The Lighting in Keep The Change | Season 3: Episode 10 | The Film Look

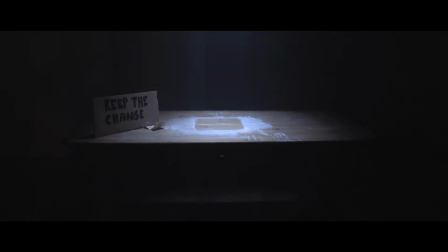(0:00)
Today we're going to talk about lights. To start off I'll explain a little bit about the lighting kit that we used for keep the change.
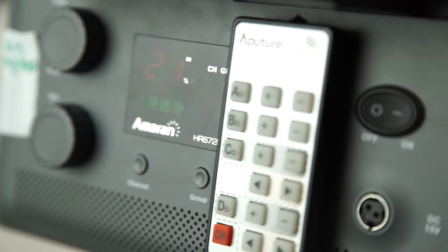(0:08)
The Aputure HR672C. This is the main light we used throughout the film.
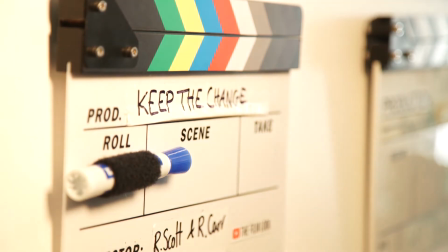(0:14)
You can dim it, you can change the colour temperature.
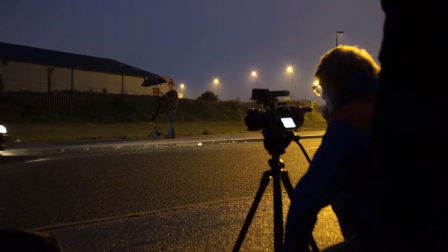(0:19)
It's also battery powered which was essential for most parts of the film as we shot outside and away from any power sources.
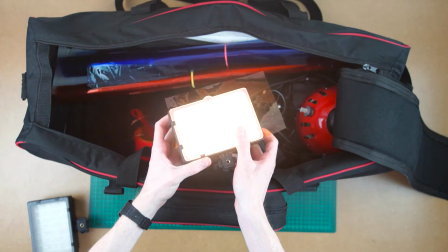(0:26)
We used a bunch of these little 160 LEDs to fit in small places. When we needed considerably more power, we used a set of 800 watt lights.
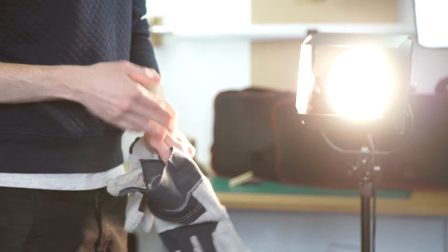(0:34)
These are super bright and versatile, but they get really hot so gloves are a must.
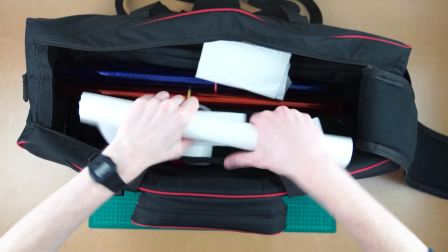(0:39)
Other bits of equipment we used were things like diffusion paper to diffuse the light, colored gels to change the color temperature,
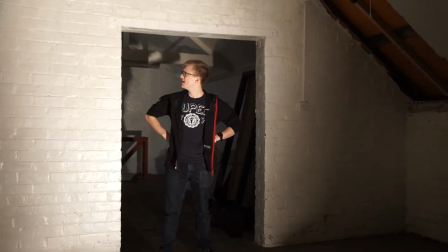(0:46)
various DIY flags that we made out of cardboard to help block any unwanted light and lots of clips and duct tape.
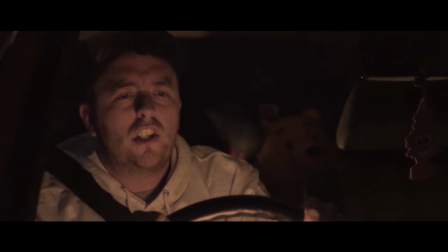(0:53)
Let's talk about how we used them. The two main lighting setups were the car driving scene and the pizza box scene. For the car driving scene, if you hadn't noticed, he isn't actually driving.
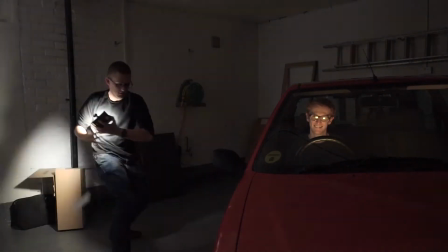(1:05)
We have a video talking about it here. This scene was all filmed in my garage.
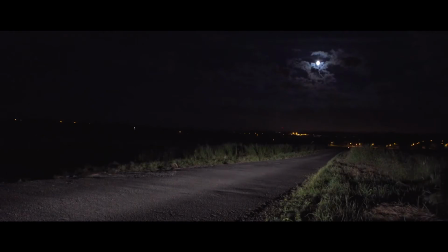(1:10)
We started by blocking out any natural light that was coming in from outside, then we switched on all of the lights you'd expect to see when someone's driving along at night.
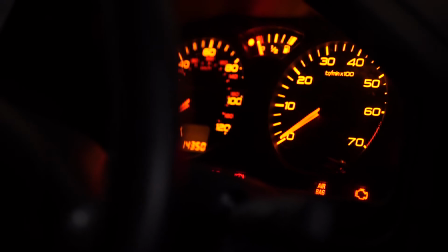(1:18)
This included the dashboard light, and in this case the driver's phone screen.
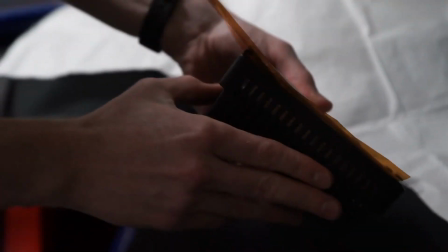(1:22)
We used one of the small 160 LED panels with an orange gel and diffusion paper to help enhance the glow from the dashboard lights in order to brighten up the driver's face. We did the same thing to enhance the light from the phone screen but we swapped out the orange gel for a blue gel. We put a light on the floor in the back of the car to light up the back seats, just a touch.
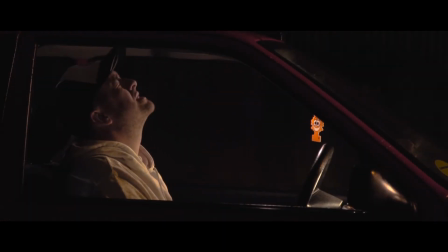(1:43)
We used this exact setup when we shot the scene outside in the car but we added two more extra lights on the outside of the car.
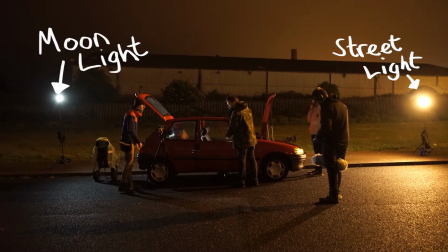(1:49)
The first light was to help simulate the moonlight and this was achieved by using one of the small 160 LEDs with a blue gel.
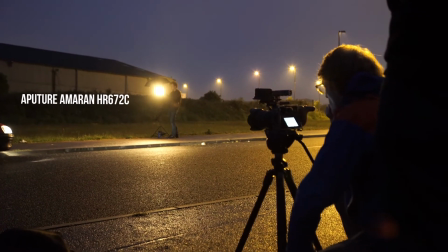(1:56)
Then we use the aperture panel to help emphasize the street light on the right hand side. Now for the pizza box scene.
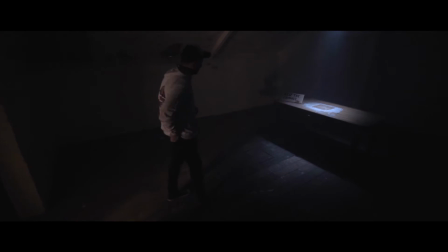(2:02)
The main source of light in the scene is the light above the table.
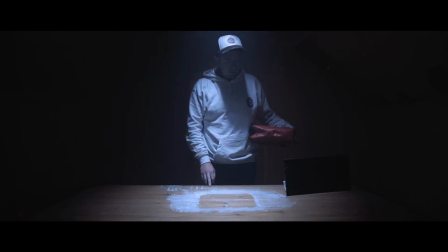(2:05)
The idea was to create a beam of light which only casts on the middle of the table giving the focus point of the character to the place where the pizza box has to go down.
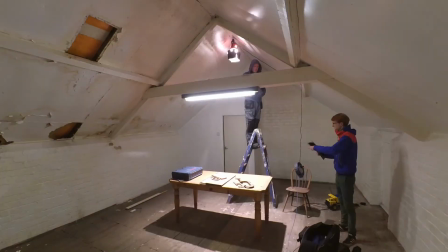(2:14)
We originally tried this with an 800 watt light using the barn doors to flag the light and create the focus beam.
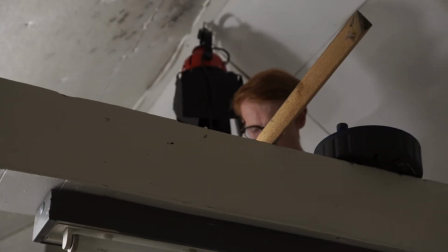(2:21)
The problem with using this light is that the light spills out the back through the gaps that let out the excess heat.
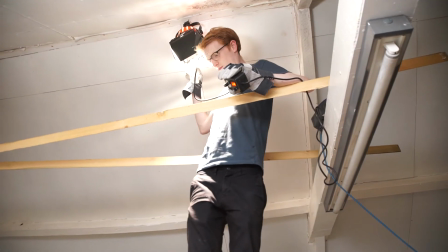(2:27)
We could have covered the gaps with black wrap but fixing an incredibly hot light right above the actor and then covering the ventilation points was a disaster waiting to happen.
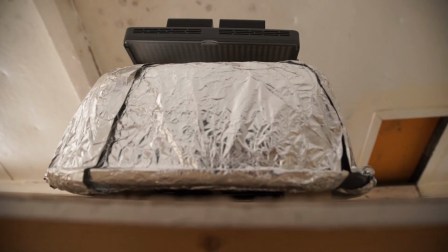(2:35)
The next best option was the aperture LED panel. It doesn't really get hot but unfortunately we don't have a set of barn doors on it so what we did was
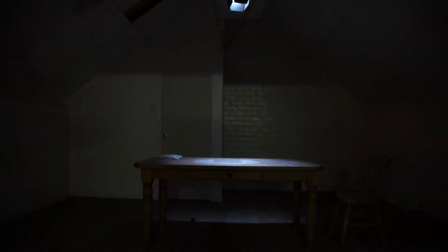(2:43)
build a platform for the light to sit on then we made a hole in it so we could use the barn doors from the 800 watt light.
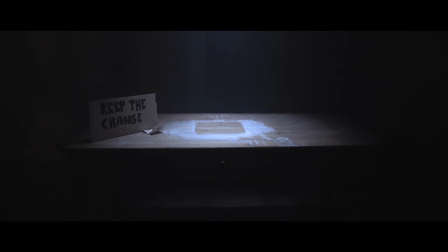(2:49)
With a little bit of trial and error we had something that produced this. The next light we set up for this scene was the backlight.
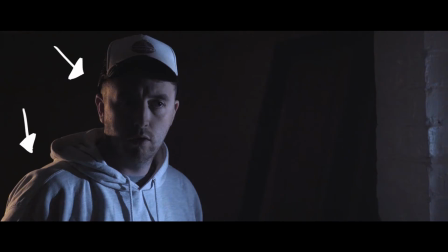(2:56)
For this one we used the 800 watt light, added orange gel and we dimmed the light just enough so we'd add a harsh edge light.
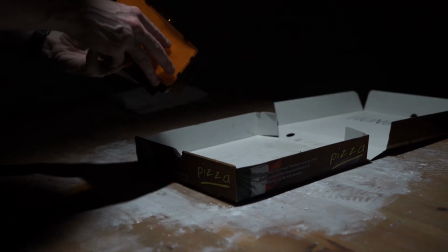(3:03)
The light coming from the pizza box was achieved by placing a 160 LED panel in the pizza box and covering it with an orange gel.
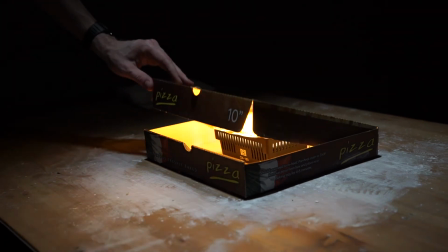(3:10)
Then we pumped smoke into the back of the box and lifted the lid using fission wire as a pulley.
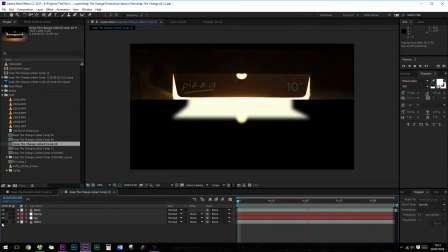(3:16)
The shop was touched up in post which we talked about in an episode here. In order to create a harsh light rising up and hitting the actor's face,
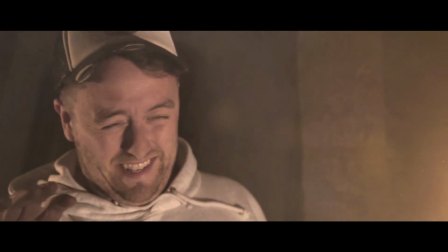(3:23)
the 160 LED we used in the pizza box wasn't bright enough so we placed an 800 watt light
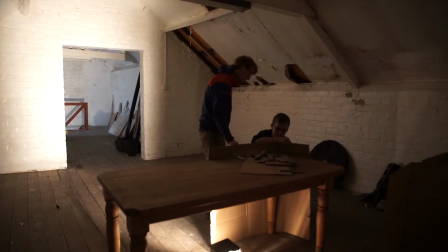(3:28)
under the table and using a bunch of cardboard we were able to block out the light from hitting the walls and
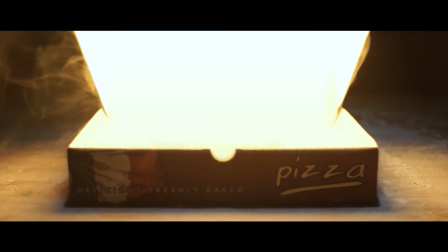(3:34)
only land on the actor. Then we used another piece of cardboard and lifted it near the actor's face to replicate the light coming from the pizza box.
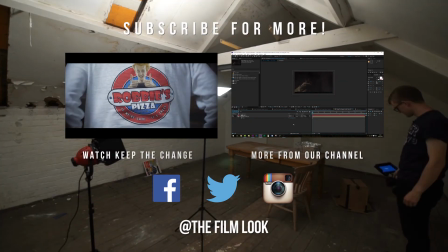(3:44)
If you haven't seen Keep The Change yet, click on the link below. You can also find the Fix It and Post episode which we mentioned in this episode there.
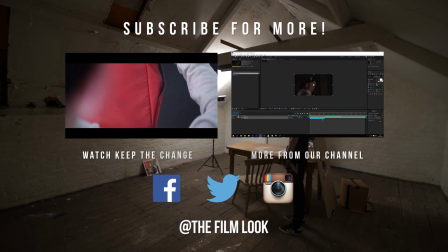(3:52)
And if you like what you see, subscribe!